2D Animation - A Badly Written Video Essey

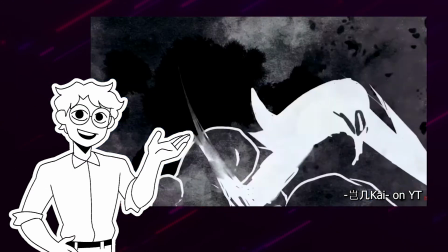4:05 If you use your keyframes correctly and exaggerate the poses of your characters in a readable way, the movements can look just as lively.
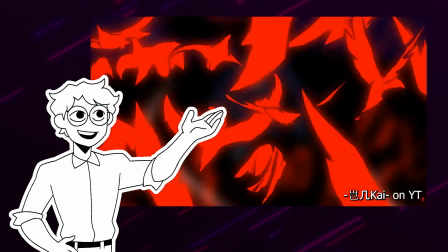4:13 Look at this incredible animation, for example. This thing flows like butter on a hot knife. Now guess how many frames per second this was animated in. 10.
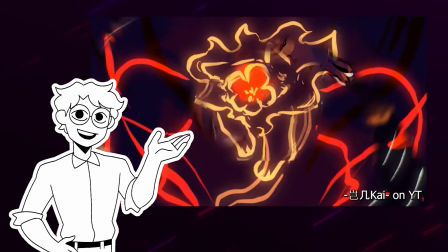4:25 The answer is 10. And in case you were wondering, I usually animate in 16 FPS.
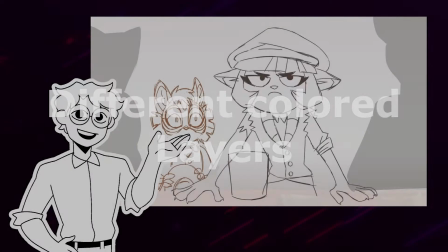4:32 Different colored layers. You probably already saw this in a few of the clips that I was showcasing.
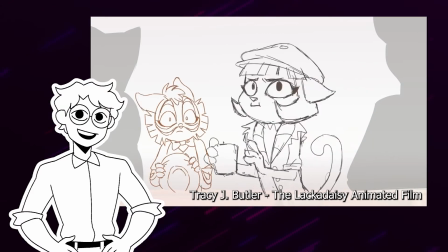4:38 When creating a sketch, artists often like to separate the body of their characters from their clothes and hair.
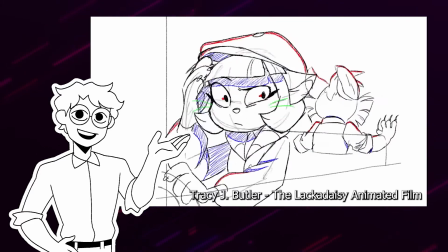4:44 This comes especially handy in animation, since it's easy to change parts of your drawing without destroying something else.
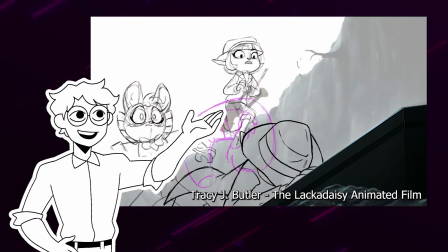4:51 When doing this though, it can be easy to get confused with all of the different lines floating around. That's
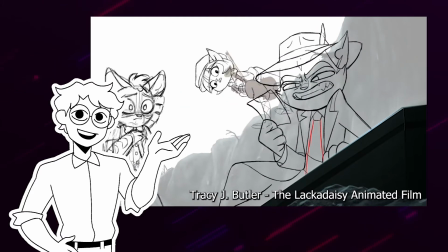4:57 why it's a good thing when you use different colors for different layers. Smear frames.
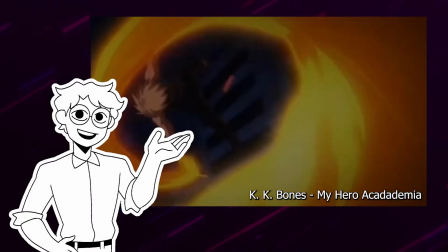5:03 When filming with a camera, fast-moving objects often create motion blur.
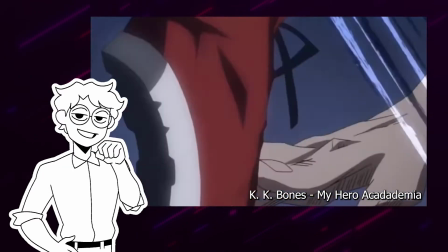5:07 Since this isn't something that can happen while drawing digitally, animators often replace this stylistic device in the form of smear frames.
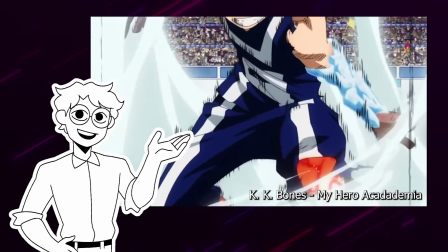5:15 They help with bringing across high speeds and movement. Smear frames can be thin lines, medium-sized lines, or really large ones.
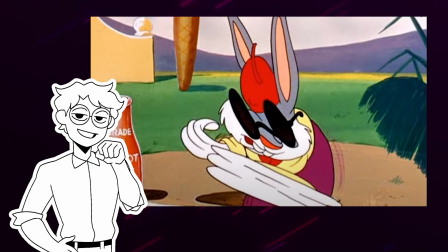5:24 And they look ridiculous when you pause on them. Here are some examples.
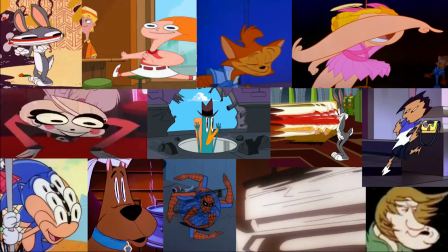5:29 Isn't that just beautiful? Impact frames.
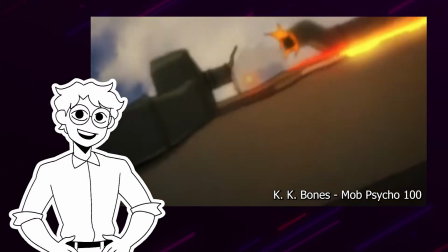5:34 Impact frames are mostly used during action scenes and make certain impacts, as the name suggests, feel much more powerful.
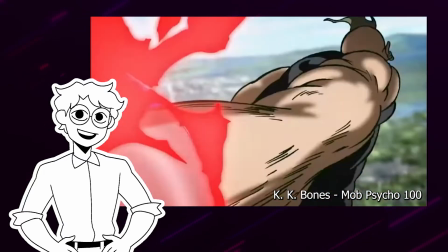5:41 They usually last between 1 and 5 frames and showcase a bright light.
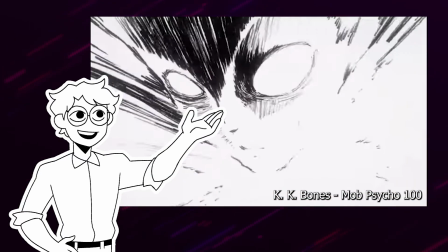5:45 So bright, in fact, that everything else in the scene is cast in a black shadow.
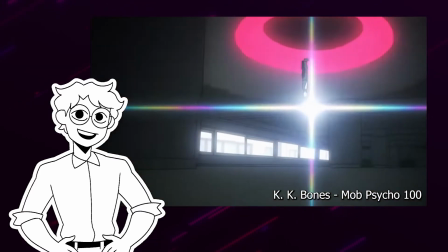5:51 Impact frames often mark the beginning of an explosion or a gunshot, but they can also be used to make a punch, for example,
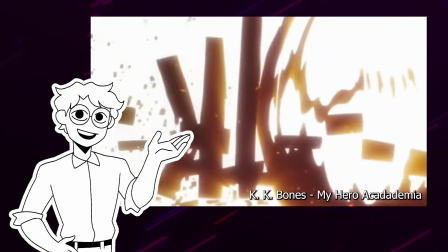5:58 feel absolutely over the top, since you are comparing the impact of your fist with the one of a bomb.
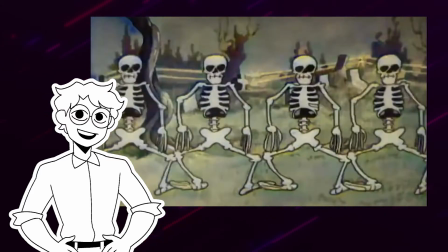6:05 And those were all the tips that I have for you right now. I made this video to showcase my love for 2D animation.
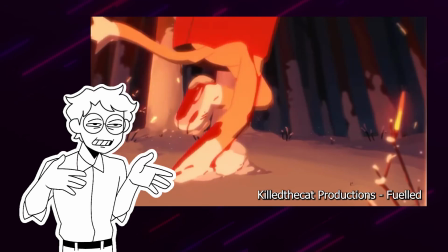6:12 It's a form of art that requires lots of work and patience, but for me,
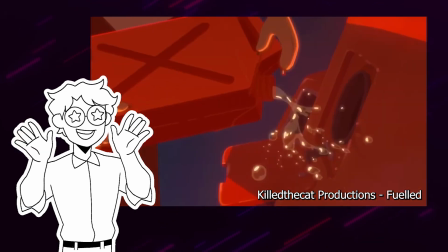6:17 the payoff of seeing my character come to life is absolutely worth it.
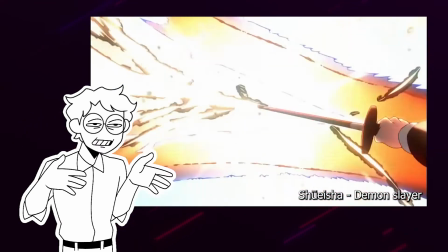6:22 Sadly, animators who work in the industry often don't get paid nearly enough for all the work they have to put in to create our favorite shows or movies.
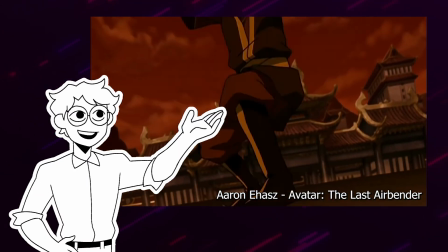6:31 So the next time you watch an old Disney movie or your favorite cartoon,
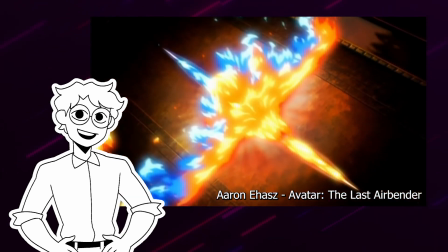6:35 remember how much work has gone into it and show the animators some love.
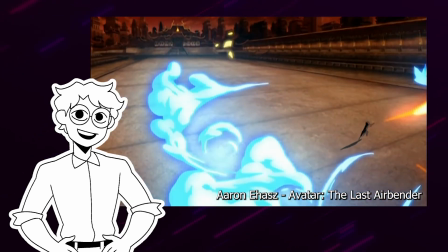6:40 That's all. Thanks for watching.